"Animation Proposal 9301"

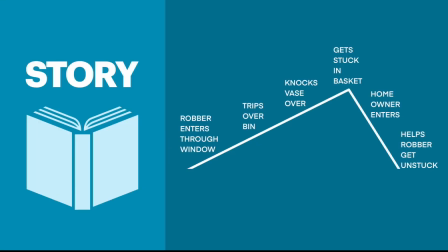[0:01]
So, my animation is going to follow the story of a clumsy robber who attempts to break and enter into a house through a window. They misstep, make a mess, and are discovered by the owner of the house, who has to help the robber since they are now stuck.
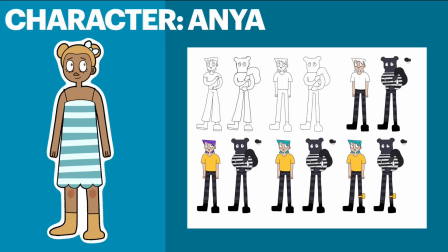[0:17]
I will be applying a simplistic style with large eyes and a small amount of detail in order to effectively communicate emotion through the character's expressions. The lack of realism should allow for more fluidity and flexibility when animating the action in the scene.
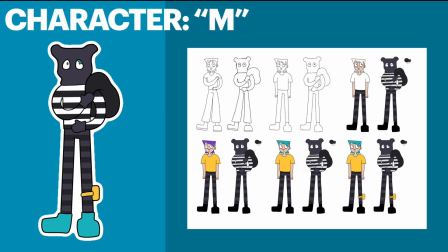[0:32]
So here is the robber character M, who is the main focus of the scene. I decided to give them a classic bandit outfit to convey their role, and I also altered the typical shape of the bandit hat by adding ear-like shapes on the sides, which mimics the silhouette of a bear. I did this in order to suggest the character's brave and brutish personality.
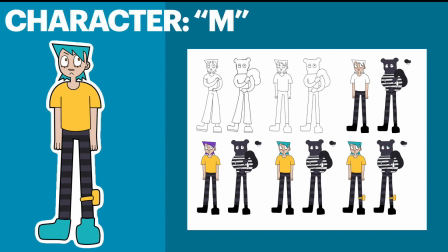[0:52]
I also wanted to create an alternate design showing what M would look like out of their robber's outfit. This was due to the fact that I wanted to attempt to further develop their character through their design, even though this version of the character isn't actually present in the scene.
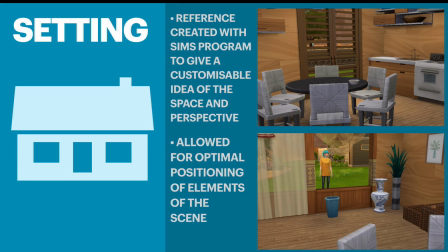[1:06]
The scene will take place in a kitchen. I'm going to try and keep the design of it minimalistic so it doesn't take attention away from the action of the scene.
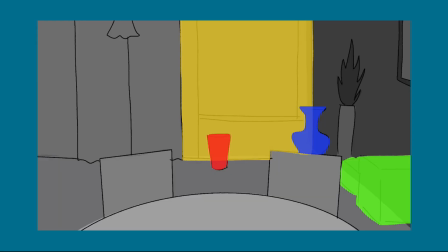[1:14]
I'm also going to use colour to bring the viewer's attention to elements of the scene that the characters interact with, making them stand out from the flat background.
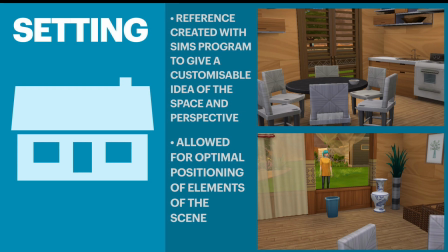[1:22]
I designed what I wanted the kitchen to look like in The Sims so that I could get a feel for the space and the kind of perspective, and I took a few screenshots of that, which you can see here. This allowed me to play around with the positioning of certain items that characters would be interacting with, such as the bin and the vase on the table.
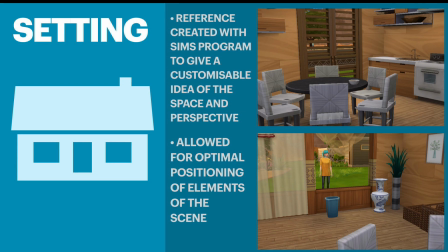[1:40]
This was really good as it meant that I could make sure they're in a position that is ideal for animating on.
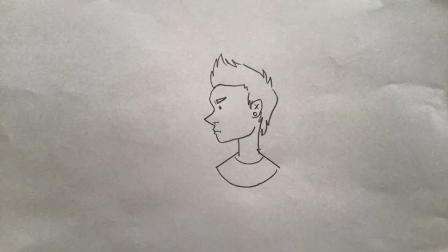[1:49]
I have chosen to use the hand-drawn technique for my animation. Here's an example of the hand-drawn animation I created for the class tutorial.
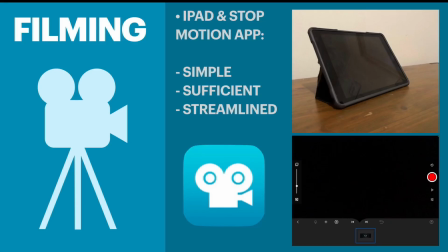[1:59]
I will be filming my animation with an iPad and using the stop motion app. I feel this is the best option as the app is easy to use and simple, but also provides enough control to shoot an effective animation. Using the iPad means that the process will be easier than using, for example, a smartphone due to the larger screen size.
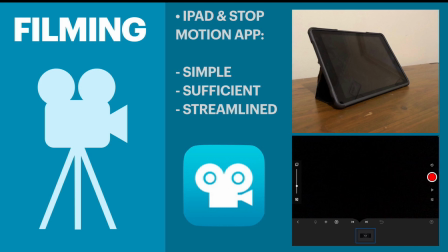[2:17]
The use of the mobile phone allowed for an easier setup as its size made it much more simple to prop it up above the drawings. However, it was overall much more difficult to use than the iPad due to the size limitations of the screen.
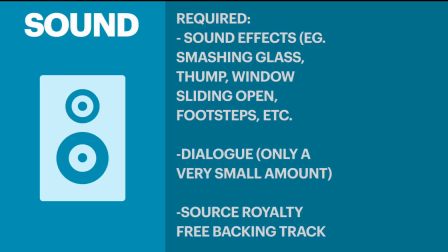[2:30]
Finally, because there is a lot of action in my animation, I'll need to record a lot of sound effects and only a small amount of dialogue. I'll also find some royalty-free music that fits the mood to place in the background. This is the storyboard for my animation.
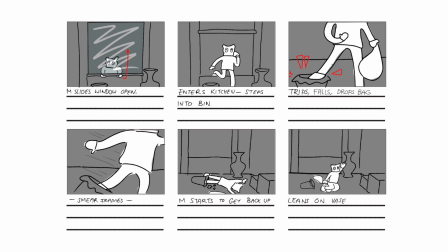[2:46]
As you can see, the robber enters through the window, the red lines are supposed to show motion.
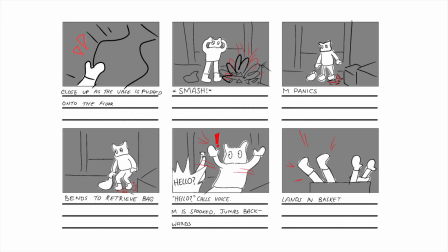[2:51]
You can see things start to unravel as more and more things go wrong in the scene,
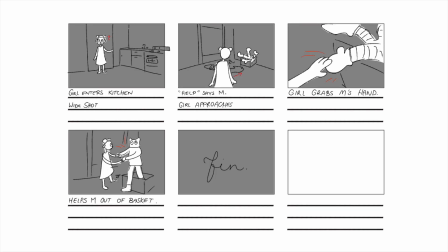[2:56]
and then finally it ends with the owner of the house helping the robber out of the basket.